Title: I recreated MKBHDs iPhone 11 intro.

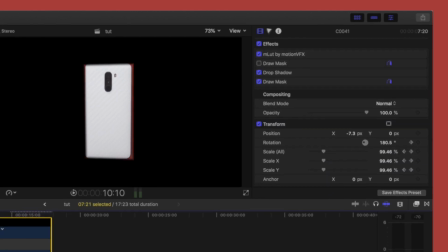(8:22)
Once you've done the mask, you'll see you've cut out the phone,
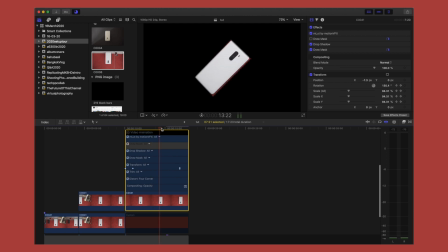(8:25)
and now you can basically go ahead and apply a rotation keyframe in order to rotate just the phone.
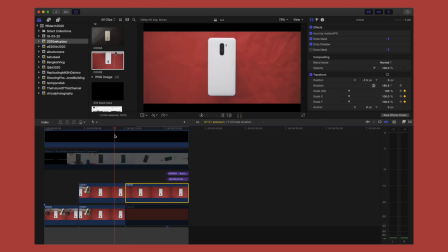(8:32)
Now remember I said I intentionally chose to crumble the red background. It's because in MKBHD shot, if you notice closely, you'll see that the first half of the intro has a textured white backdrop,
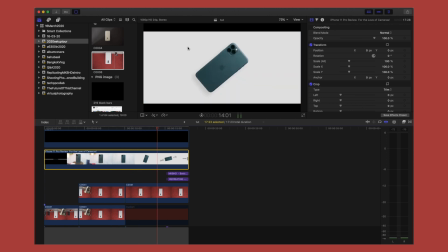(8:44)
whereas the second half, where the phone is rotating, the background turns into a solid, not white, but almost gray backdrop. So we're kind of doing the same here. I didn't have a textured red, so I just crumbled the paper to give it some texture.
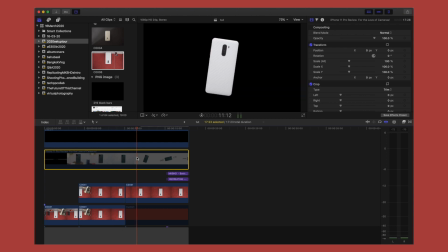(8:58)
And for the part where I've done the masking, which is where the phone rotates,
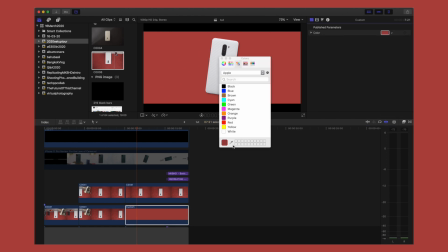(9:02)
I'm going to be using a solid red background, and the red basically I just color picked from the red backdrop that I used earlier.
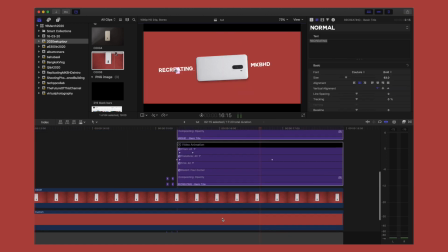(9:10)
For the text, again, it's the same thing. I've just keyframed a basic rotation and had it match the movement of the phone.
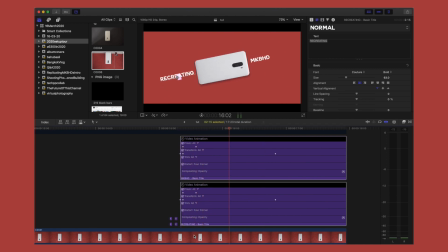(9:16)
Nothing too complex. You can auto track it if you have a plugin that does it, but I do not, so I just did it manually.
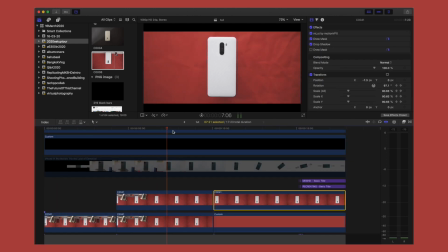(9:21)
And then as a finishing touch, I added the black bars, added a dolly out keyframe, also used the same music as Marquez, because why not? I love it when YouTube gives me a copyright strike and disables monetization. No, but seriously, if you're going to be doing this, please at least use a different track, like at least bring something new to the table.
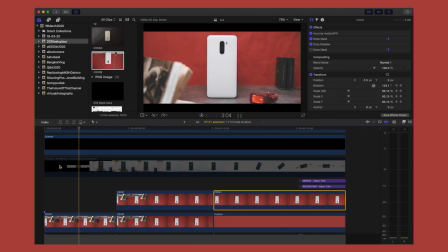(9:40)
I obviously just use the same music because I really wanted to just like kind of recreate and make it look like a MKBHD intro as much as possible.
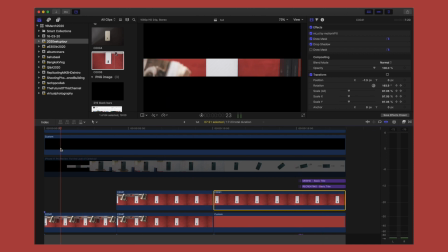(9:48)
But if I was actually going to use this, obviously I would use a different track. And yeah, that's about it. There it is, MKBHD's iPhone 11 Pro intro. I think it turned out pretty decent. Mostly it was just a lot of problem solving and a little bit of common sense and just a little bit of technique. I don't really think it's that complex. You can quite easily replicate it, honestly. But yeah, I enjoyed the process and I want to do more stuff like this. So if you're new around here, maybe consider subscribing. Let me know actually what you think of the intro. Did I do good? Was it good enough? Or if I was a complete disgrace to MKBHD and his work and his team. But if you enjoyed watching this video or if you found it helpful, give it a like. If you did not, vote it down. Let me know in the comments why I didn't like it. If you're new around here, consider subscribing for more videos. It's been Suraj. Thank you for watching.
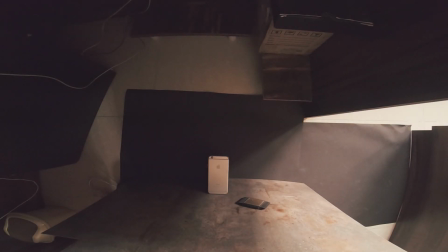(10:38) Take it easy and stay devoted. Repetition, sharp and blaze. Like mini Mishima serving up every single plate.
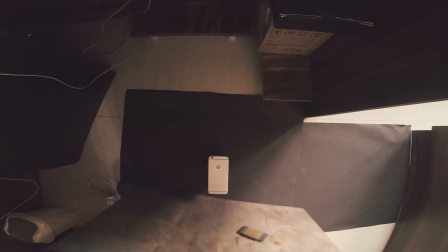(10:45) The hottest in the season, even summer looks away.